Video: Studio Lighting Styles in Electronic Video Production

The lighting director lights not just objects, but an event, a performance, or a show. It's not sufficient for the lighting to provide visibility, modeling, color, and focus. It must also make a stylistic statement consistent with the entire production. Television lighting in the studio does have styles just as surely as any other aspect of the production, and lighting styles can be influenced by a number of different factors: genre, purpose of the director, conventional systems of lighting, and the style of other aspects of the production. It's common to prescribe different lighting styles depending on whether the production is dance, drama, talk show, or news. Each different production depends on a different lighting style. At the same time, each lighting style depends on basic fundamental television lighting, which we call three-point lighting. As we know, we basically use key, fill, and backlight in three-point lighting. Key and backlight are hard. Fill light is soft. We basically use different variations of these lights in different lighting styles. Now we can look at our 4 different studio lighting styles in video productions.
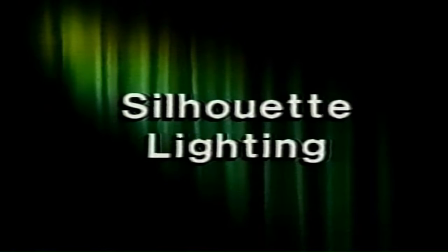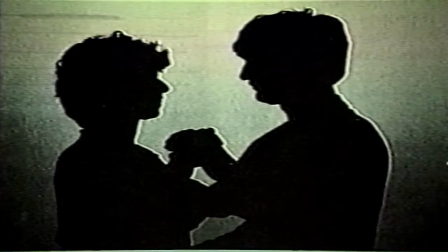830s
Silhouette lighting relies entirely upon subject outline, completely obliterating the color, tone, texture, and surface modeling of the subject.
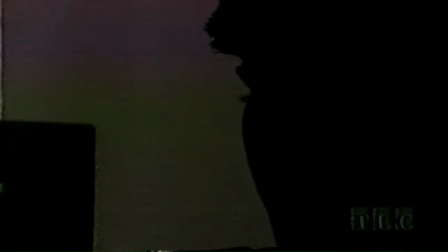841s
We meet silhouettes in decorative applications and dramatic effects.
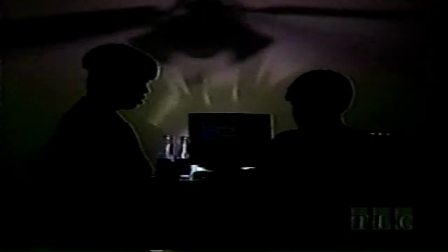847s
The lighting director controls 2 different areas in the studio: brightly illuminated background and the darkened foreground.
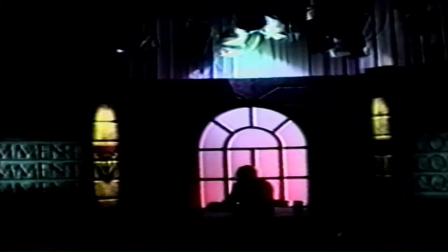857s
The foreground is again recognized only by its outline, details of which act to enrich the picture.
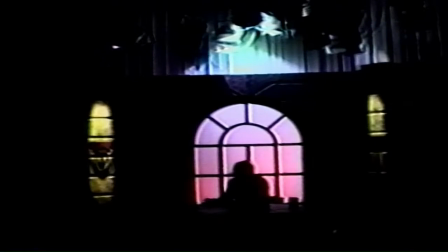864s
Hard backlight plays the most important role in the foreground-background contrast.
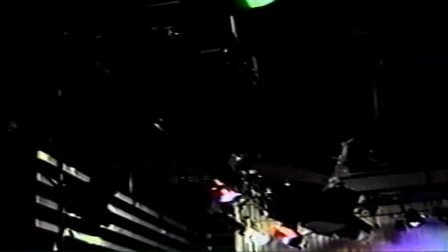869s
The lighting director angles the backlight lower and closer to the subject.
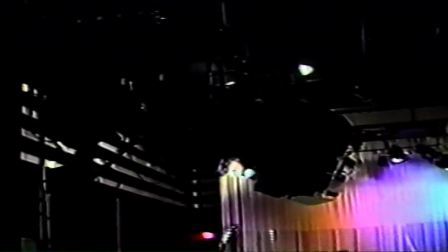875s
Barn doors have a specific role in silhouette lighting.
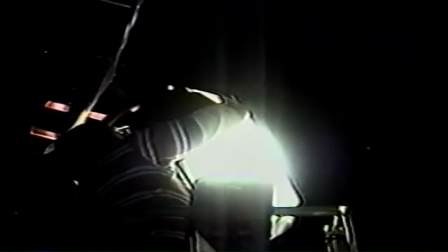879s
We must be very careful about the direction of the light in silhouette lighting.
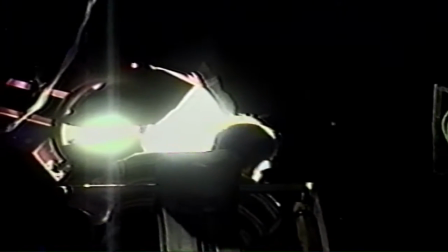887s
Barn doors direct the light only to the back side of the subject.
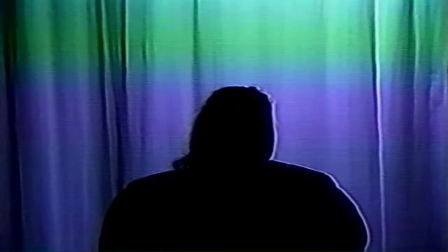892s
If we don't control the light direction, we can't have real silhouette lighting. We lose the dramatic effect.
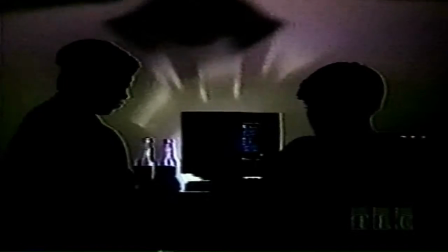900s
Especially in commercial television, silhouette lighting is used for interviews, confessions, and some one-man performance shows.
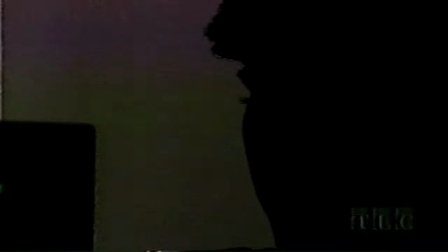909s
The purpose is to establish the mood for emotional involvement.
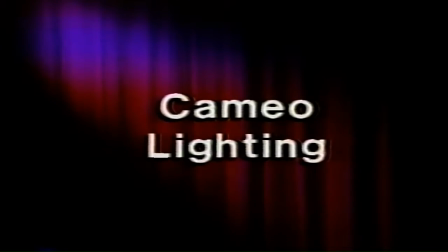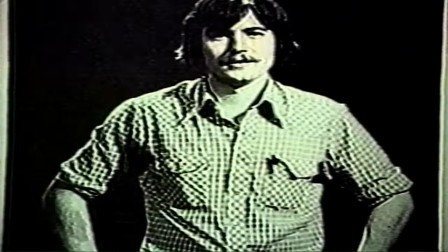922s
The second lighting style we will look at is cameo lighting. Cameo lighting is simply the opposite of silhouette lighting.
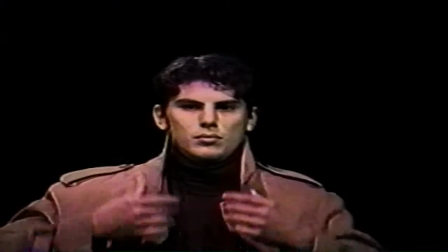933s
It's a way of achieving the focus of attention to the object. A good cameo light requires a complete lack of any light hitting the background.
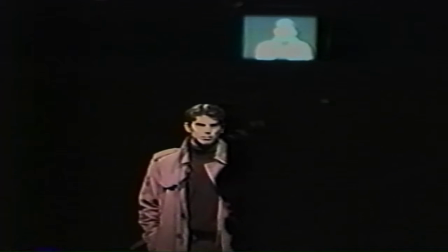944s
Front lighting must be carefully controlled to make certain that no spill is reflected onto the set behind the talent.
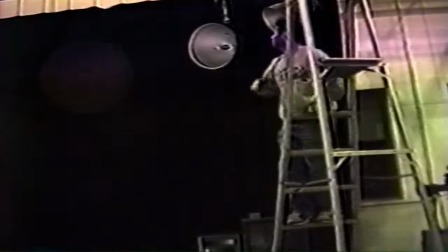952s
Cameo lighting also requires the slight lowering of the fill light on the subject so as to emphasize the directional quality of the lighting.
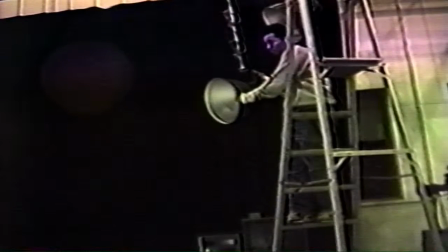963s
Lighting directors depend on fill light. As in still lighting, we control foreground, background, contrast.
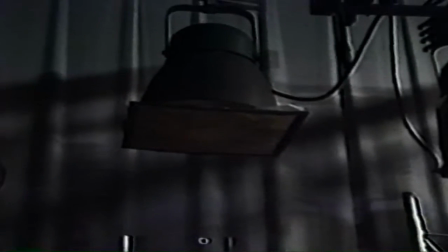970s
We use diffusers on soft light sources.
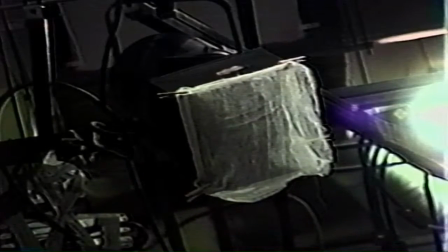973s
A lighting director may also prefer to use hard light from the same angle of the fill light,
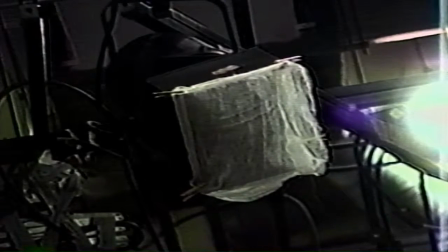980s
but he or she must soften the light with diffusers and barn doors.
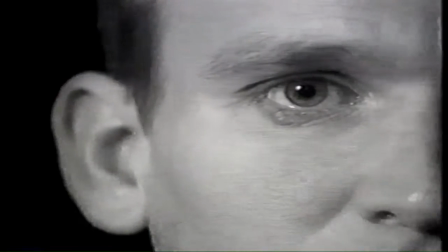984s
Barn doors help us to direct softened hard light on our talent.